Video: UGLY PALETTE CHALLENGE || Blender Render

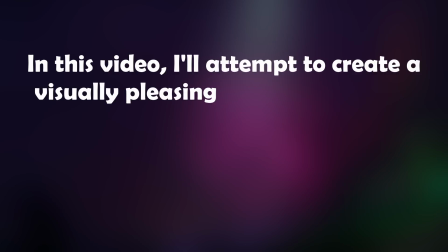In this video, I'll attempt to create a visually pleasing render with these 8 ugly and unusable colors. Before I dive into the time-lapse, I should explain this challenge a little bit further.
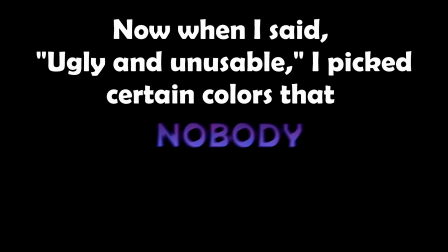Now, when I said ugly and unusable, I picked certain colors that nobody would use as a standalone choice for things like wall paint, furnishings, or even digital painting. Without further ado, let's roll it in 3, 2, 1.
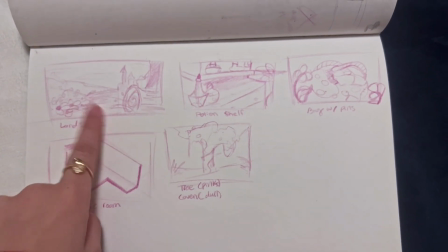I started with quick thumbnail sketches of the composition I wished to use. Initially, I wanted to model a complicated scene, but I thought that would steal the focus from the challenge.
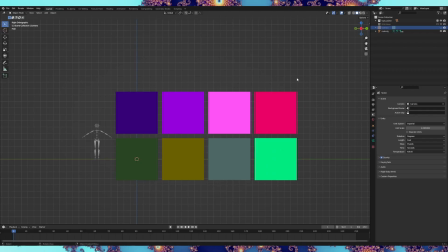The crucial criteria were to use these colors for the main subjects.
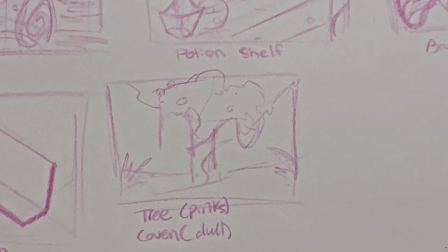Of course, I can use other colors to break the palette, but they shouldn't distract the viewer's attention. Although I had my palette on hand, I still struggled to keep the composition as harmonious as color theory would suggest.
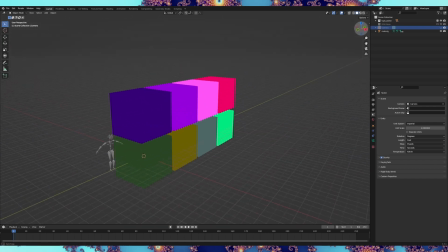So I needed to separate them into 2 groups, warm and cool colors. Great! Would Blender be gentle with me for this project? Yes and no.
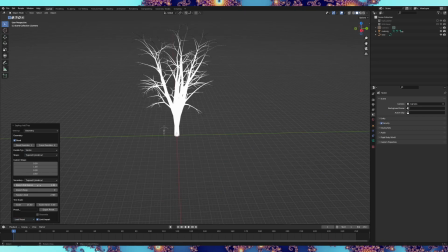First, I generated the willow tree using the sapling add-on with lots and lots of adjustments.
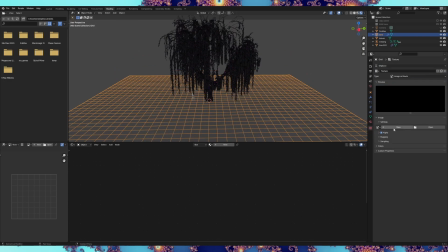I quickly assigned the colors just to get an idea of what the composition would look like, but I later changed them after having a feel for the palette's rhythm.
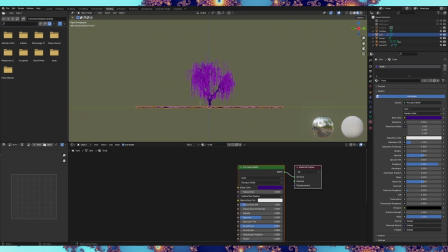Second, I built the cave using the ant landscape add-on.
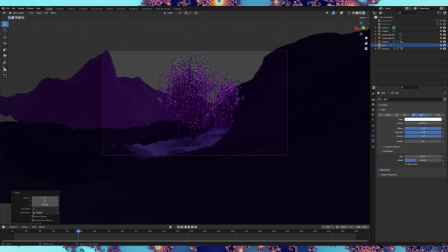I imagined the surrounding area to be dull and lifeless in contrast to the pink glowing willow tree, so I mapped that out procedurally in the shader.
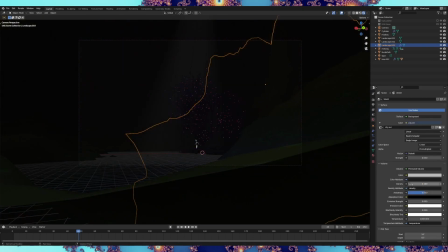I already added a spotlight and volumetrics because the scene looked flat and unappealing.
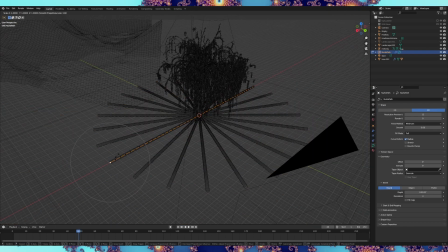I needed this composition to work. I modeled some roots using a curved object and enclosed the area with a display cylinder to create that enclosure.
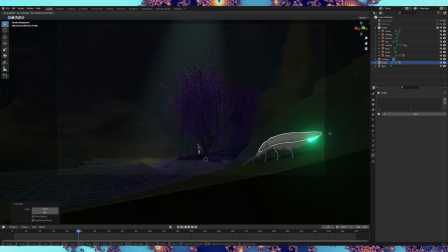I modeled a wee little firefly for an immersed experience and placed it close to the camera so you may admire its details.
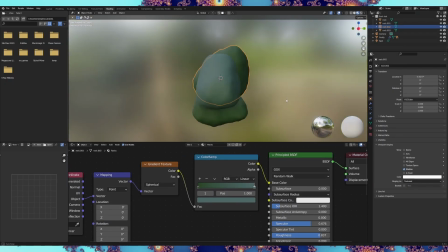I generated some rocks, assigned them a unique shader, and scattered them about with geometry nodes.
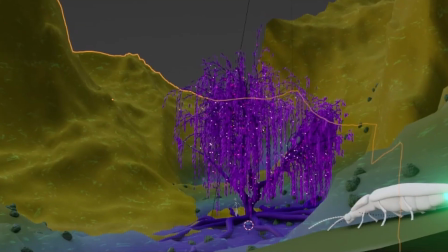But it still wasn't enough. The cave looked too clean. So I needed a bunch of things.
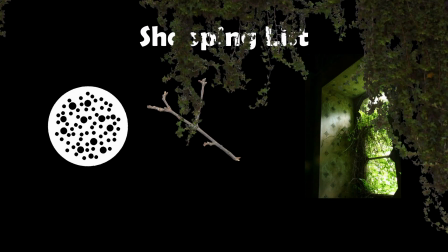A gobbo, some twigs, overgrowth, vines, and fungi. What can I do for you? I wanted to add some grass, but Blender rebelled and crashed on me.
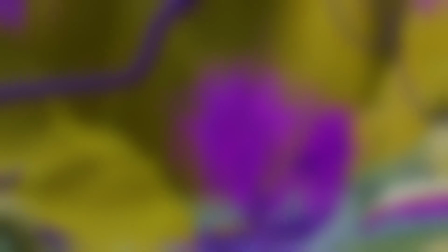So all the colors are assigned and assets modeled, but it still doesn't look realistic 3D.
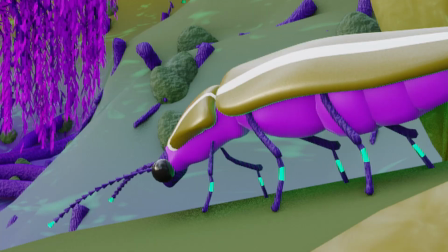The materials look too pristine. Where are the imperfections? A bit of noise or musgrave to the bump and specular nodes wouldn't hurt here.
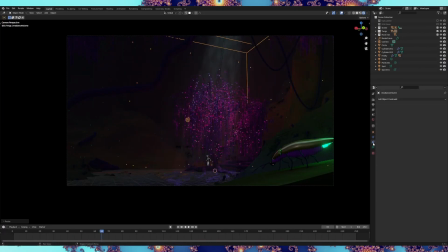My final touch was to bake in the indirect lighting for Eevee to make the scene look similar to how Cycles would have rendered it.
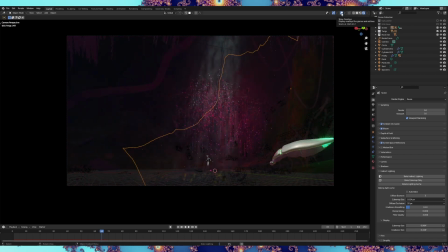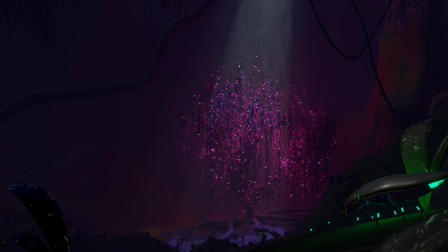One second later, the render finished the job, but something was still missing.
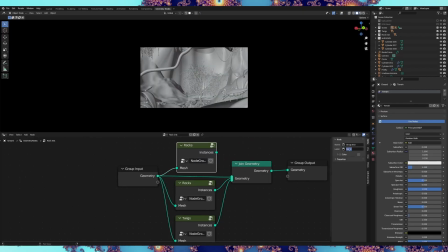I went back, modeled some low-poly shrooms, scattered them about the same geonode system, re-rendered, and bam!
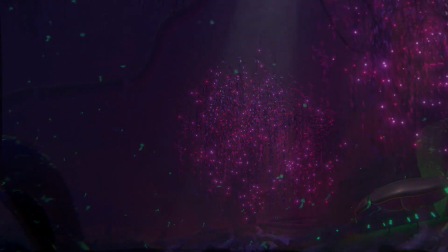I completed the project within 2 days. Wow. You're welcome.